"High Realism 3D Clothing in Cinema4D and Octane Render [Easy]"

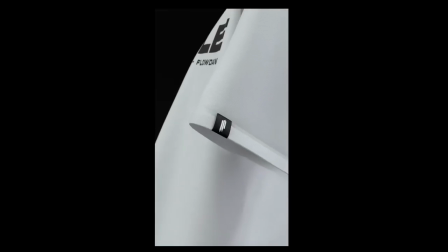In this video, I will show you how to create high detail, realistic clothing in Cinema 4D and Octane.
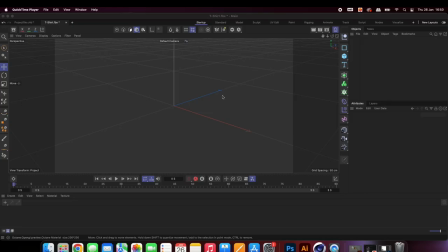If this video provides value to you, please don't forget to leave a like and consider subscribing.
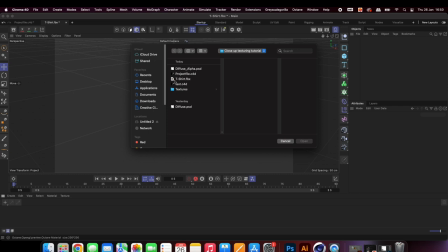To start off, import the model into Cinema 4D. The model I used is available to download in the description.
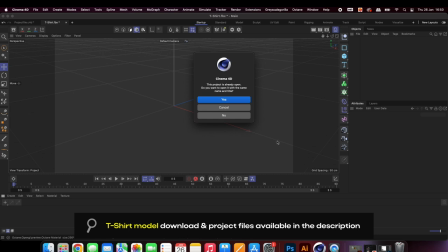However, this tutorial works with any model, including the one in the C4D asset browser.
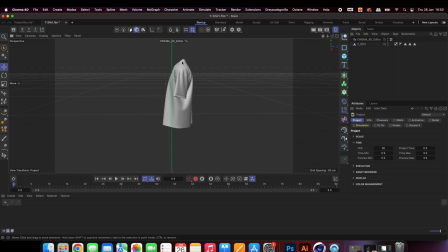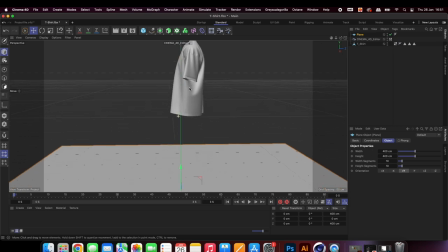Next, we're going to create the scene. Add a plane and position it behind your model. This will act as a backdrop.
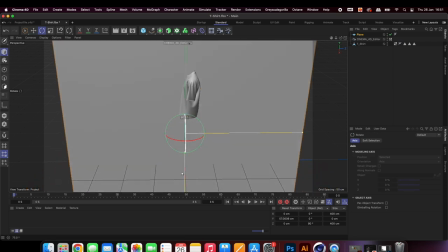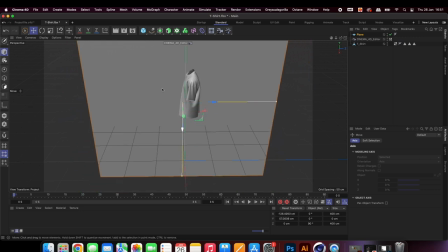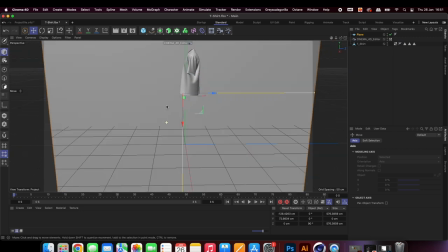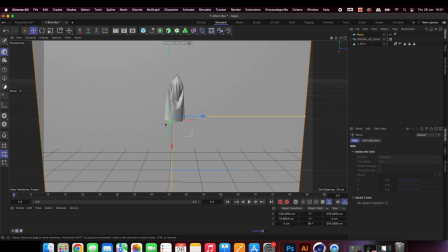Open up the Octane dialog and add an area light. This will help to add realism to the scene as opposed to just using an HDRI on its own.
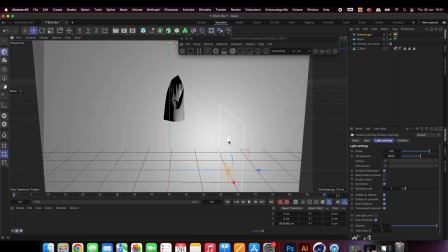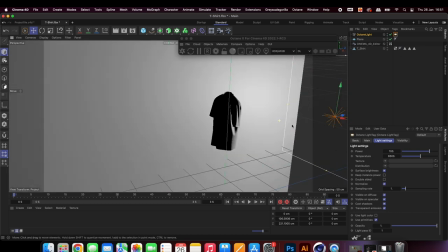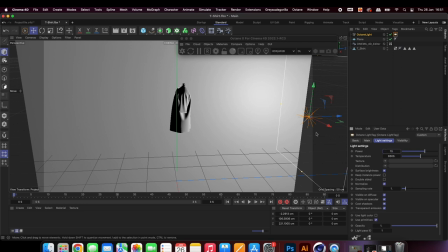Add an Octane camera and position it in front of the model.
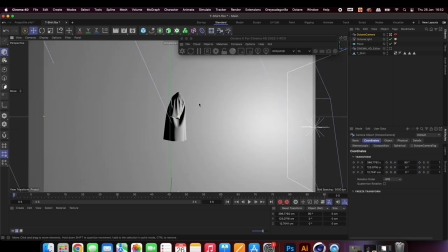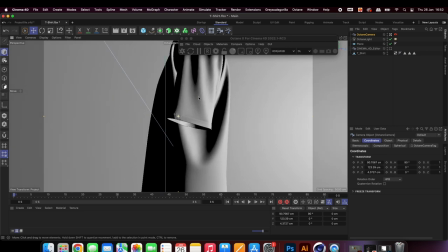Adjust the focal length to avoid warping your model, as this shot is going to be close up.
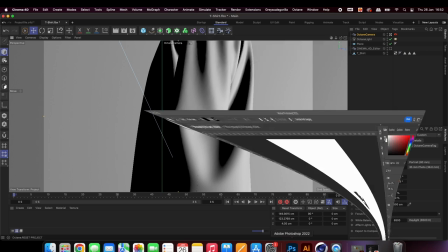Next, we need to add your designs into the Photoshop file. I've already done this and added a white background, which will act as the colour of the shirt.
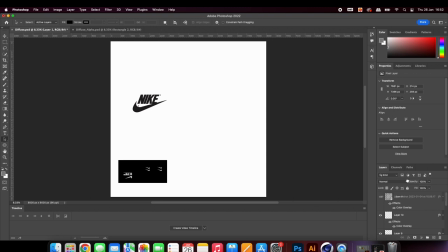You can see here the UV map I've used to place the logos in the correct position. I have also created an alpha map, so we can use different textures for the labels and the shirt.
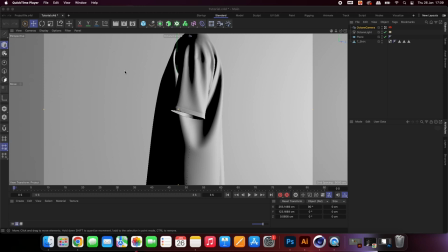Open up the live viewer so we can take a look at how the scene is looking so far.
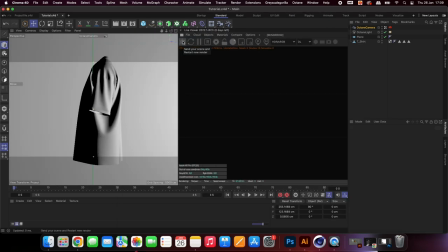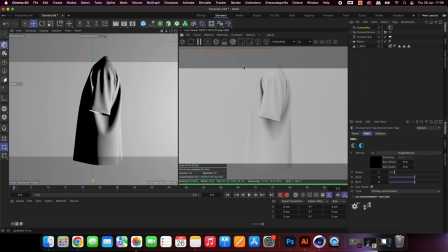Add in an HDRI. You can download these for free at HDRI Haven.
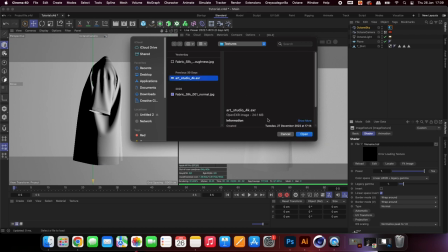I'll leave a link in the description. Adjust the values of the HDRI until you are happy with how the scene is looking.
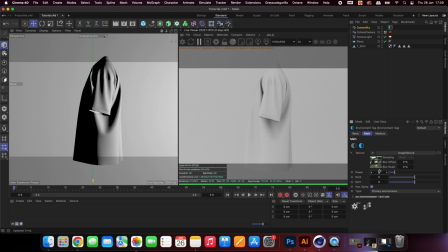Go into the settings and change your render engine from standard to Octane. Adjust the pixel ratio to whichever value you require.
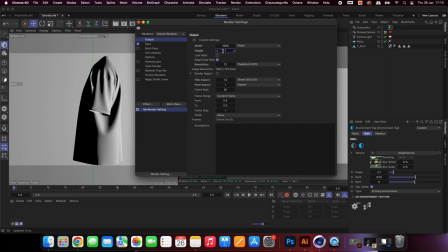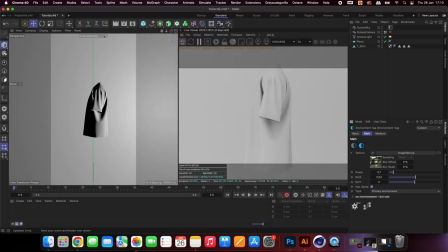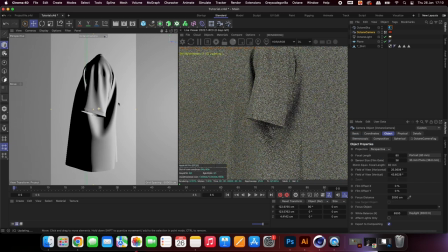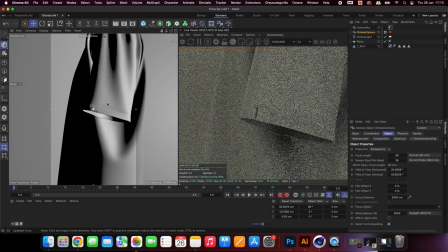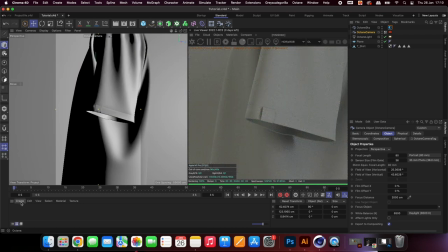Next up, we will add the textures and the logos we placed in the Photoshop file.
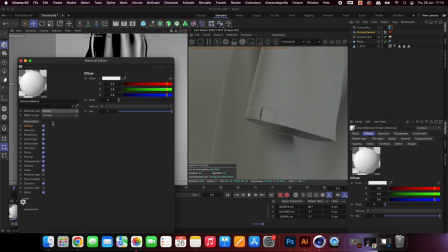In my original animation, I used a normal map from Grayscale Gorilla, but in this tutorial, I will use a free one which is linked down in the description.